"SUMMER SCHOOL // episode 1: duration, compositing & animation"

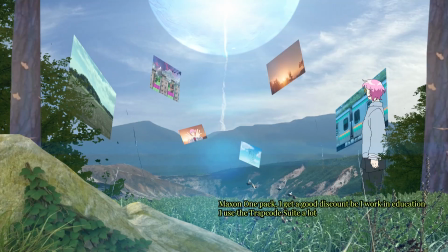(61:41)
Is the trap code suit that I use quite a lot. It's very good for like glows and lens flares.
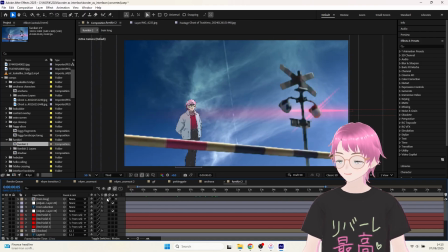(61:51)
Another scene as an example that uses the same train setup is this one that I have done before. This one also uses like one drawn character as always, and then there's some shadows on the character to make it blend a bit better.
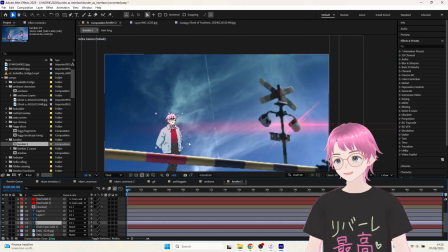(62:11)
And I think the
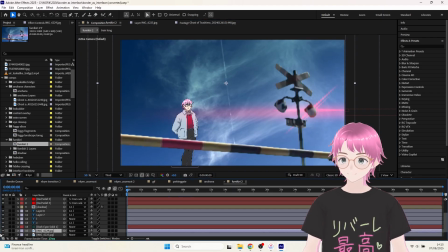(62:15)
railway crossing is actually taken from a scene from Voices of a Distant Star.
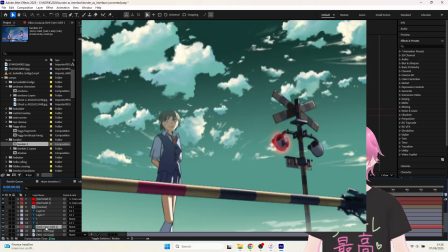(62:22)
I cut it out from a screenshot of that. And then I tried to kind of recreate the same scene, but with my own methods.
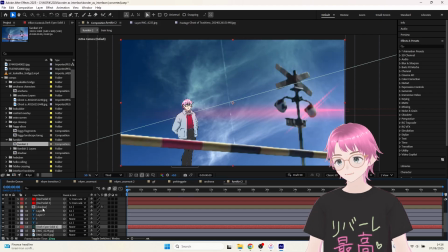(62:31)
Here's some light effects on the front, and then there's the blinking lights that I also added myself. These are basically just like masked from solids and then kind of made to flicker via opacity changes.
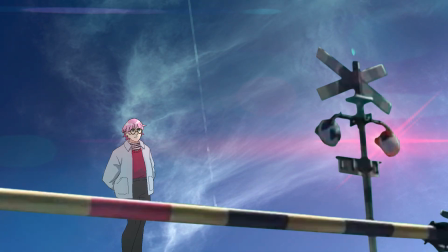(62:49)
And then finally the big train layer comes in,
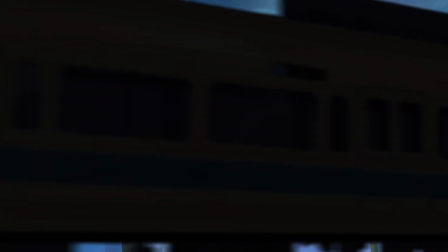(62:54)
and I think it's turned to black to look like the shadow of the train.
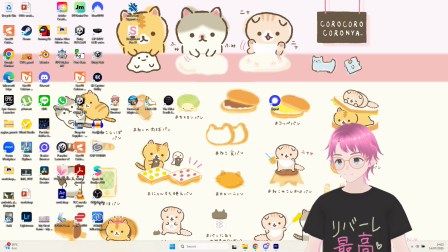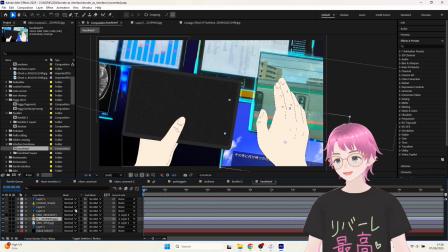(63:12)
As one of the closing examples, I was gonna also show this scene,
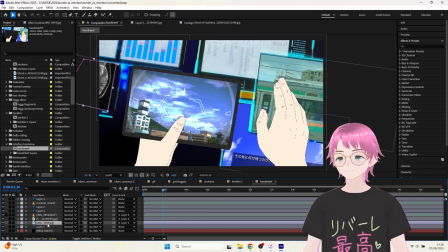(63:16)
which is also based on an anime scene from The Day I Became God, which I don't know, enjoyment, yeah, I don't know, I have mixed feelings about, but I enjoyed many aspects of it.
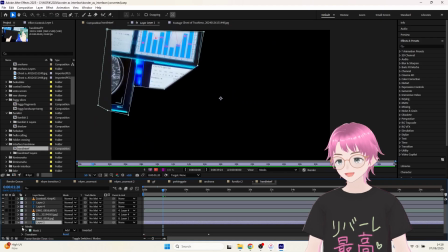(63:29)
This is not the place to talk about that, but anyway, there was a particular scene in the anime that I took a screenshot of, which you can kind of see here. Let's see if I can show you the full thing without the mask. So this is the original screenshot.
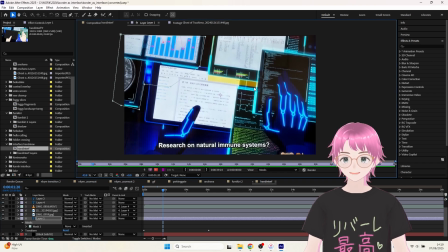(63:44)
I just really loved it with these floating screens, and I was really into these anime made-up interfaces at the time. I still am. So I thought of recreating this, and actually in my version I ended up using some parts of it literally cut out.
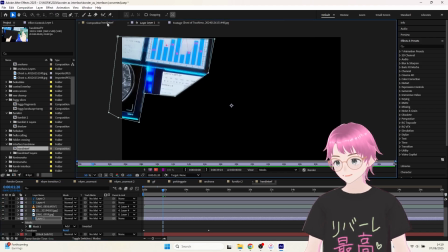(63:57)
So you see I have literal cutouts of the original scene, and then I incorporated bits like,
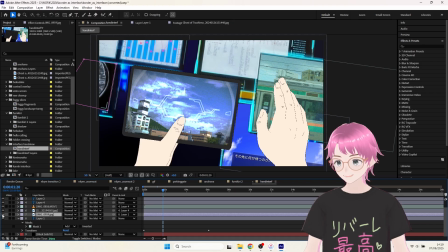(64:05)
in this cutout for example, the original includes a brain scan, but I happen to have some scans of my own brain,
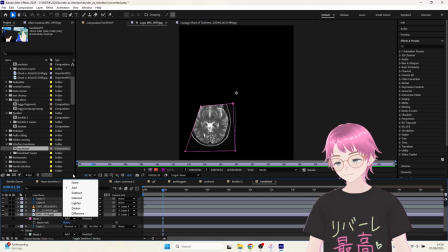(64:14)
so I hunted those down and I inserted them into the screen. Here's the full scans.
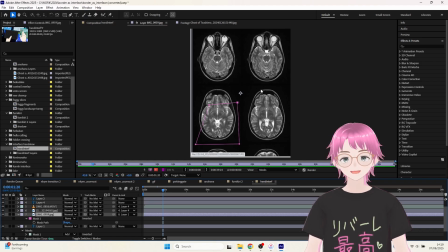(64:20)
I think the eyeballs are really funny looking. It's like the eyes emoji, which I love to use extensively.
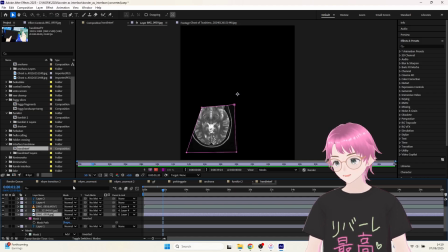(64:27)
Who knew that this would come in handy in the future in an art project?
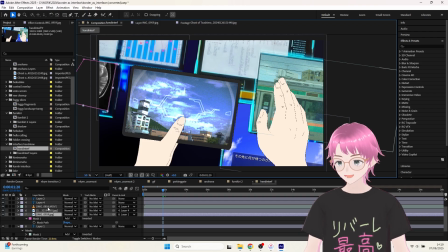(64:32)
Then for the rest, I have some screens that I kind of like drew the frames for myself. I inserted a screenshot from a game that is relevant. I inserted a bit of a video that is relevant.
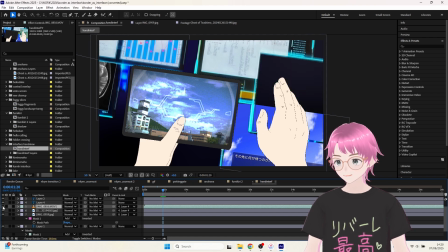(64:46)
And there's also a video of one of the starting scenes of Border's interface.
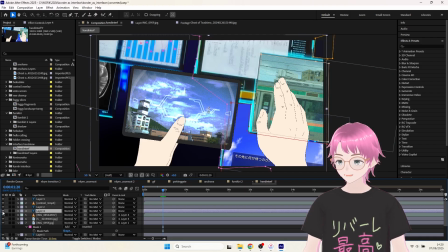(64:51)
I love to put scenes from the same video onto screens within the video. I just love that little meta touch. And also it's like a fun visual callback. I'm quite happy with how this scene turned out.
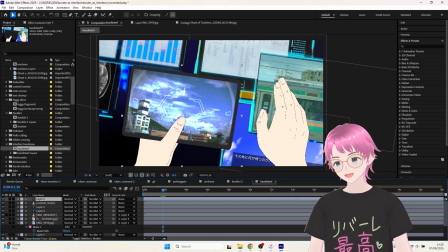(65:06)
And then I think for the final thing, maybe I added some kind of camera animation by just like panning across the scene.
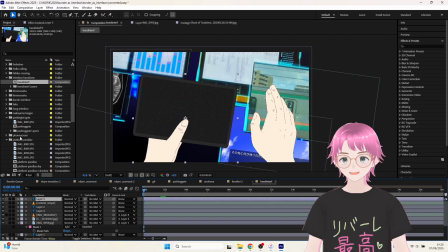(65:17)
But basically I get a lot of my inspiration from just watching stuff. Like I wasn't watching The Day I Became God for inspiration. I was just watching it because it's a key anime.
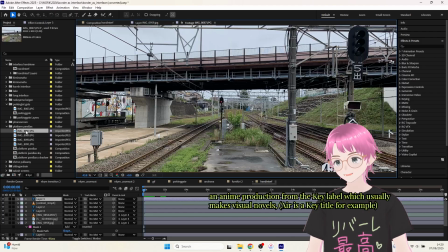(65:28)
And then I found this scene really compelling, even though I found the anime at large not so compelling.
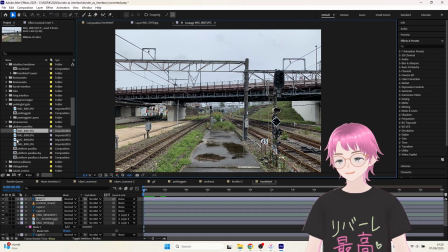(65:35)
Okay, final example.
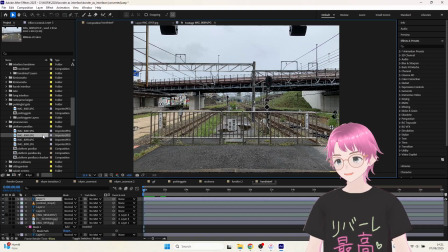(65:37)
So I went to this station at some point during my daily life, and I really liked this end bit of it.
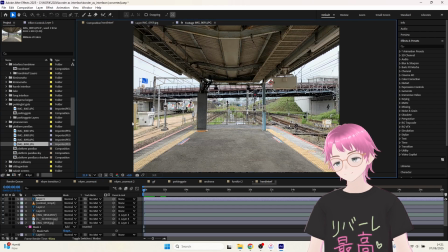(65:44)
So I took these pictures where you can see the platform from various different angles.